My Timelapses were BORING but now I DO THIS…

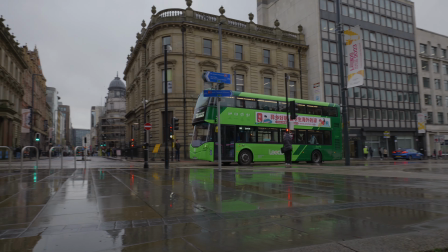right we're in location number two now and we've chosen this tree to stand under because a it's raining and b there's a
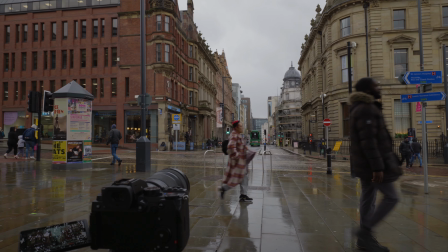nice view of that street down there which might look quite cool but this time i've done something different and instead of going for a wide angle lens i've gone for a
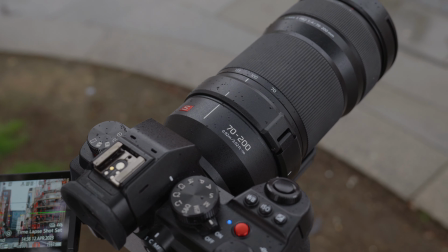tight lens. I'm at 100 mil at the moment on the 7200.
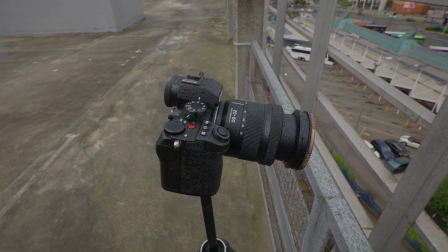It actually ended up raining on us that day in Leeds so I came to London the next day to capture some more examples.
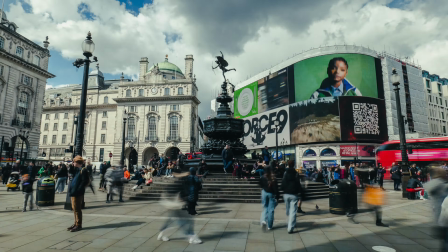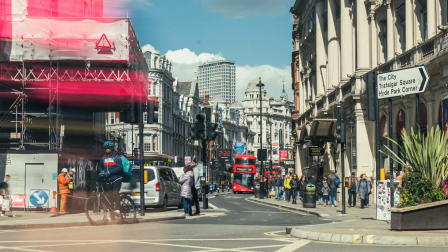I noticed that if you use a longer interval with cars and people
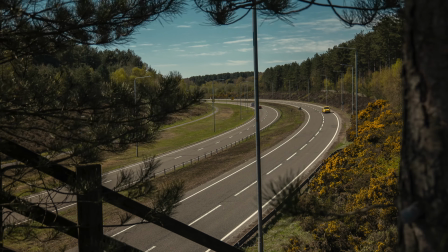it made it look like they were just popping out of nowhere and disappearing again which made it look a bit scattered.
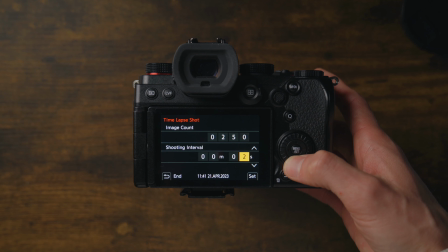So to add a little bit more natural movement either shorten the interval or add motion blur by changing the shutter speed when the shutter is open
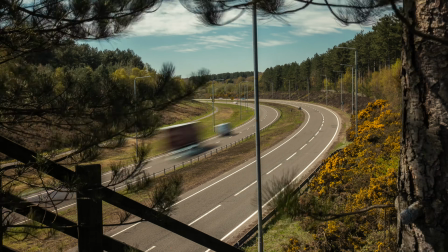for longer it adds motion blur so it makes it look like that subject is moving even if you're taking a still shot so even if you get one frame of a car it still looks smooth just keep in mind that your exposure is going to change and if you're outside in a bright environment
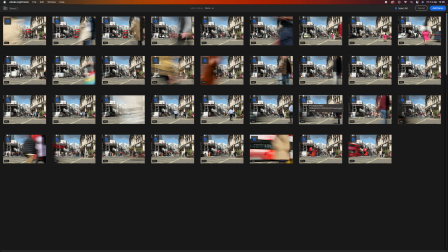you probably need to bring an md filter with you so once you have all your time-lapse images transfer them onto your computer and if you
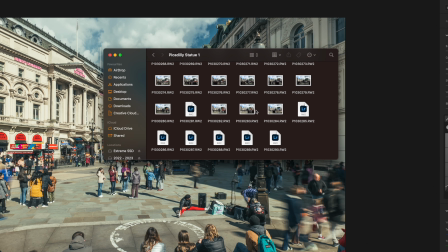have multiple sequences make sure you add them to separate folders and name them to stay organized.
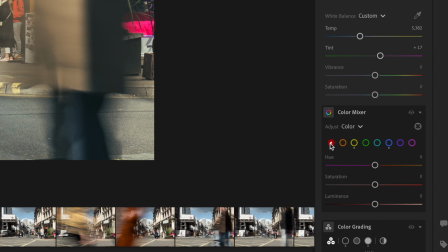Drag all of the images into Lightroom one sequence at a time, edit one of the photos and then copy and paste the edits to the rest of the images.
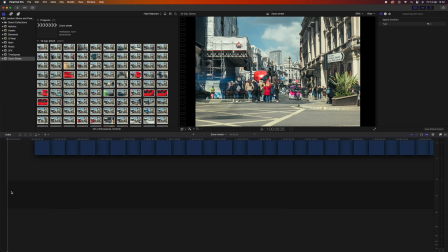Export all of these then load them into your video editor timeline. Select all of the shots and change the duration of all the clips to one frame each.
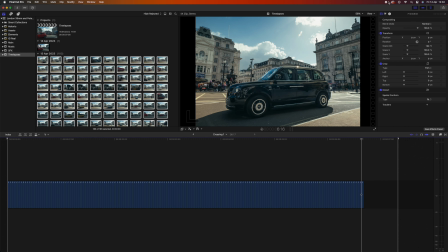Watch the clips through and if there are any distractions where anything stays on screen too long for example like this taxi which stops the flow, delete those frames and that keeps your time-lapse looking nice and smooth. Now select all of the images and create a new compound clip.
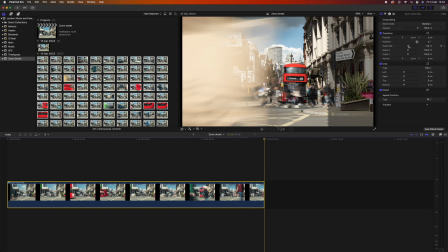And from here you can add your keyframes or any zooms and transitions you want. This is a little bit frustrating. We've got this lovely skyline there, but in front of it is this sort of barrier thing. So it's difficult to get the framing. I wanted a really nice wide field of view with the 18mm. I've had to go to 28mm just to crop out these bars. it's a shame really because that looks awesome what we've learned from coming out today is that shooting
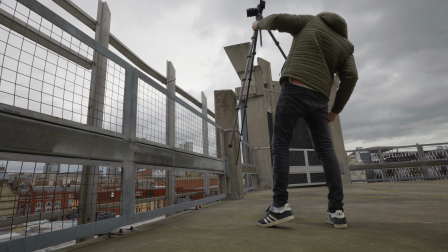time lapses is a lot harder than doing photo or video mainly because if you're taking a photo you can pinpoint a specific area of a frame or a scene that you want to take that photo of and you can do the same with the video but with time lapses you have to make sure that the
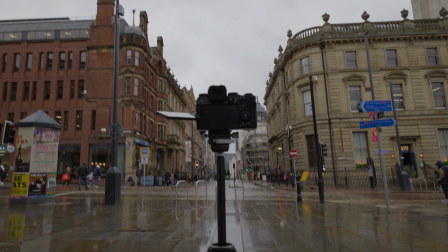entire frame looks good and for the duration of your shot so we've been filming in like 10 minute segments anything could obstruct the frame in that 10 minute time so it's very difficult another big point about time lapses is location is everything I've only been to Leeds once before and it looked beautiful and today it's just got the
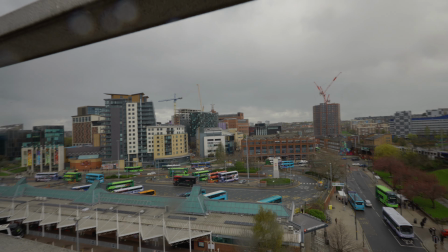complete opposite vibe I don't know if it's the weather there's a load of roadworks doesn't
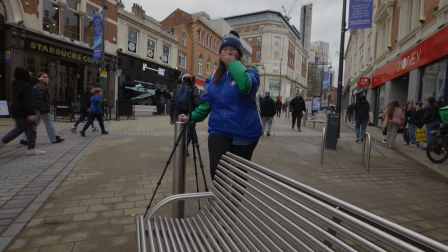make for the most inspiring image but we did the best that we could. Hopefully this has helped you. Let me know what your favourite tip was down in the comments section below. Thanks so much for watching and I'll see you in the next one.